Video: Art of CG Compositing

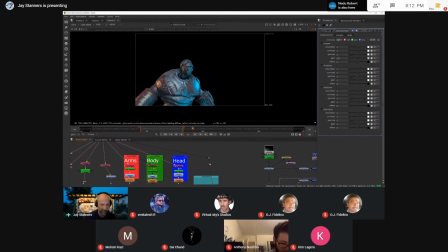1834s
It really helps the comp artist to in some cases designate an area of the model sometimes you might get a note from the client that they just want a specific part of something changed or darkened down or whatever so again versatility is the name of the game so you want to be able
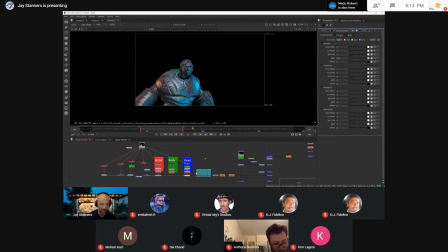1851s
to have access to all those things as opposed to again just getting it as one clumpy thing and then trying to fix things from there which would be way too time-consuming and painful
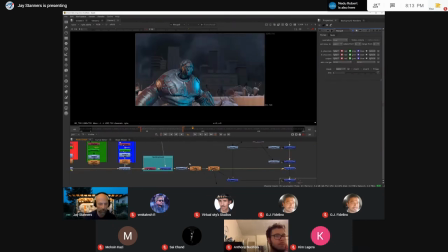1862s
so here's our guy now what's interesting I thought is okay he starts off in the background and then he moves up into the foreground I'd like him to look a little more diminished when he's in the background
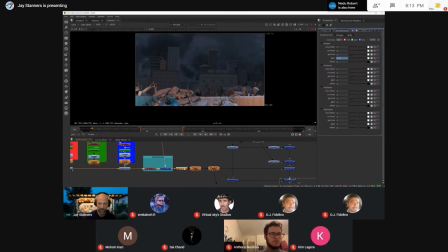1880s
so now I'm going to animate a color correct okay so what I did was I made a keyframe right there you can see that I've moved that I can if I move it right so
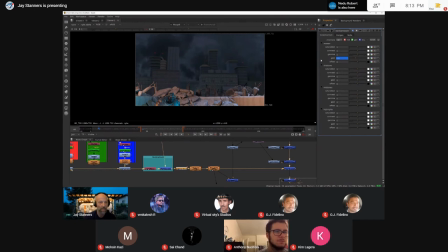1896s
I'm kind of darkening him down if you look at the viewer and then what I did was as he got bigger in the viewer I basically gained up so I brought him back into his natural color okay so again uh getting
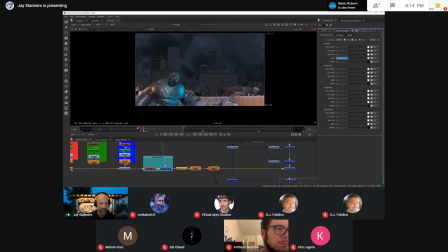1911s
dark dark at first progressively getting lighter uh it's subtle it's not a major thing um added as well a little softening to him um problem with cg elements is sometimes he can look a little too obviously cgi computer generated
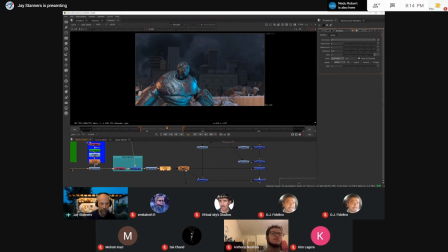1930s
so this takes some of the curse off of that just softened him up a little bit I thought his edges were possibly a little too
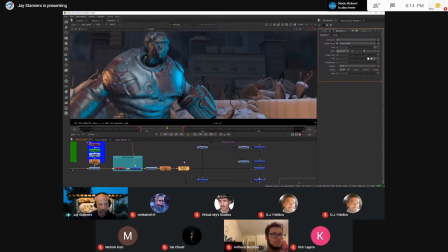1937s
hard, so I've used an edge blur as well, just to soften that just a little bit. And so, there he is in the shot.
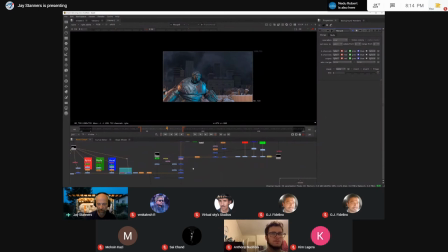1948s
Now, I've been given some other elements, too, that make this interesting, sort of tie stuff together. And one of the elements is this one, smoke element, okay? Now, this, I don't believe, is a CGI element, computer generated. it this was no doubt filmed somewhere uh against a black screen to
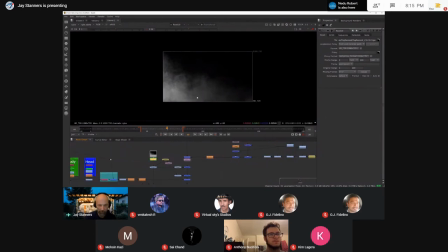1968s
make it easier to pull a mat but what i'm going to do now is i'm going to layer the smoke behind so we see our friend is here but i'm going to tuck him in just in behind there okay so what did i do
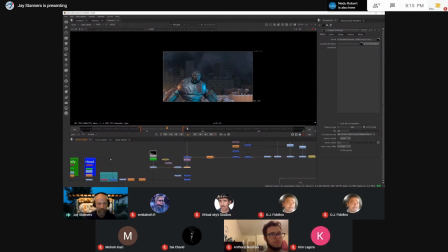1985s
i add a little bit of color right okay so what i did was i actually put a little bit of orange in there because I want to get a sense of some fire and I've talked him in I've talked sorry I've talked the smoke in behind our character which is fine
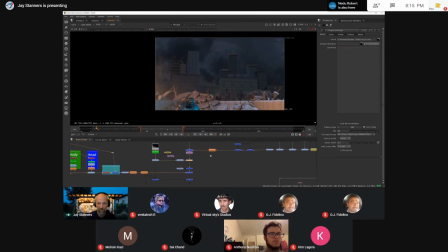2001s
for there but you know what when he's back here I kind of wanted to look like he's in the smoke so that he's in the smoke and coming out of it so there's many different ways to do this but what I decided to do was
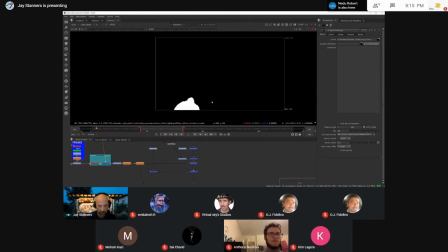2016s
I took his alpha right remember he's got an alpha channel and
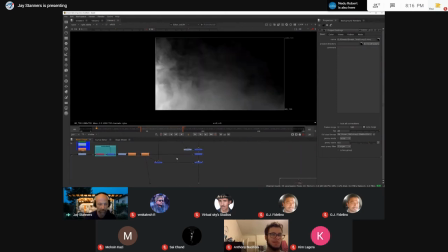2021s
I took this exact same smoke level and what I did was I combined them okay
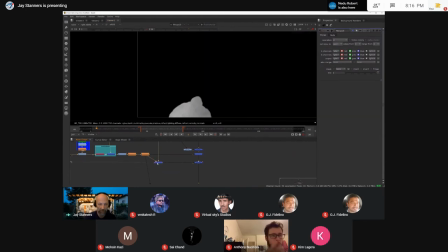2026s
so now what we're going to get is we're going to get an alpha the alpha
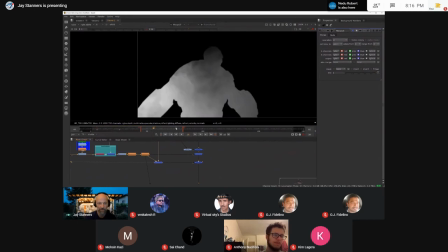2031s
is only showing that smoke right you can see as he comes up it's only within the smoke so now if I apply
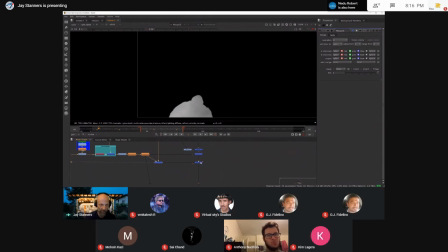2039s
this back over him it's not going to double up the smoke that there it's only going to be on him so what
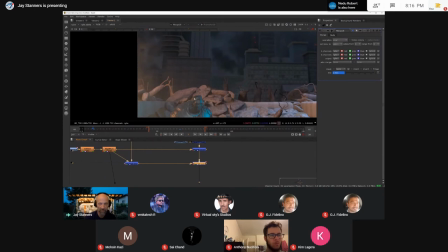2050s
I've done is again i've got an animation this time of the opacity so i have the smoke on him pretty heavy at the beginning of the shot and then what i do is i animate it so i make a key point that's a frame seven to frame 65 i completely dissipate it and
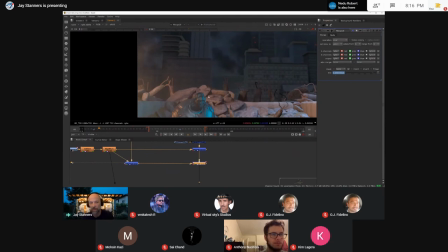2068s
between these frames if you look if you look at the number here you can see that it's in fact animated that it is slowly slowly slowly starting to become
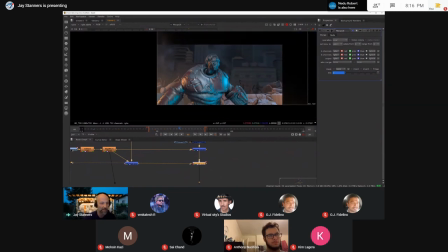2078s
transparent okay so that's kind of one quick and easy way of having the character um obscured by smoke and then bringing him forward so now we're going to go back a little bit into the comp there's some stuff that i skipped over uh i think we wanted to put fire in here
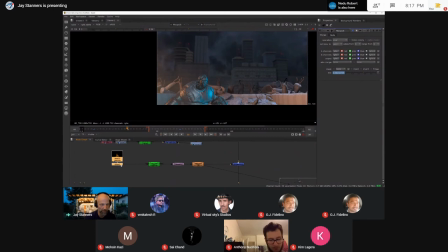2097s
so i discovered some fire elements actually dnes pointed me to them um yeah so So,
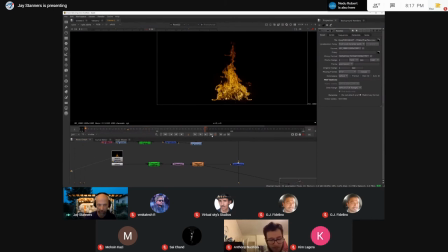2105s
this is something that we might have gotten from a library or whatever and put into the shot. Now, when I just play it like that, that's a little too fast for me, right? I don't quite like that. So, what I'm able to do is actually filter and change the time.
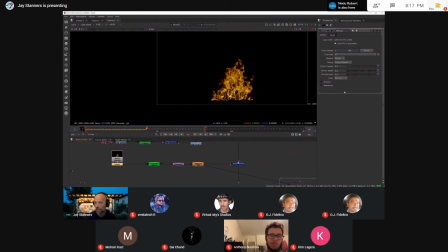2121s
So, I use, in the case of Nuke, I use what is known as an Oflow tool. And I've got this set to an output speed of half, okay? One would be regular speed. Two would be double the speed.
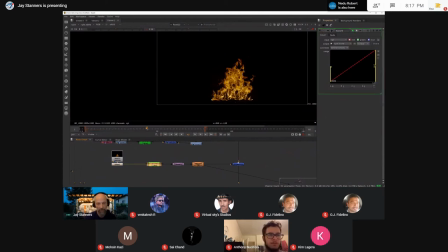2133s
0.5 that's half the speed so i'm going to slow it up a little bit um i'm going to use illuminance because i want to put it over something so i'm going to create a mat like that uh and then ultimately what i'm going to do is place this fire into my scene
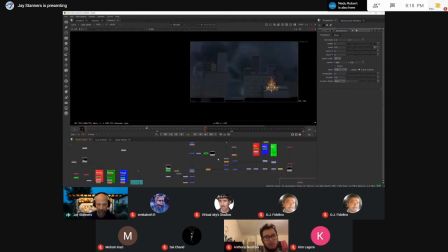2151s
right looks looks kind of absurd there like it's just kind of hanging there for no reason but makes more sense when i put the mid-ground element over it okay as well I have another fighter element I thought I'd add to why not
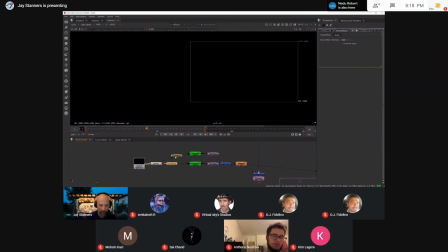2166s
so this one I have moved up in the timeline because it didn't quite start where I wanted it to so I gave it an offset if you look over here at minus 500 and basically did the same stuff that I did over there for a illuminance of it transformed it
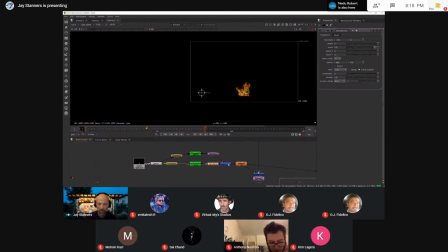2186s
but you know what i want this to look bigger i want it to be a longer strip of fire so i took the exact same fire but i changed the time offset i put it to a different time frame done the same thing added it together so now what we have is a little more
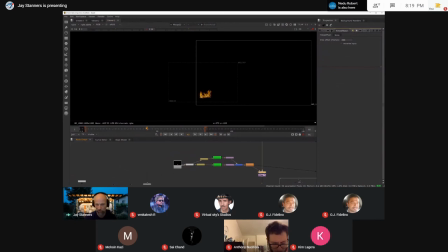2207s
fire combined together. What's that look like? Add a little bit of the focus, too, just to be consistent. Okay, so I got some fire there, right? So then I thought, hmm, fire's so close to these rocks, but not affecting these rocks in any way.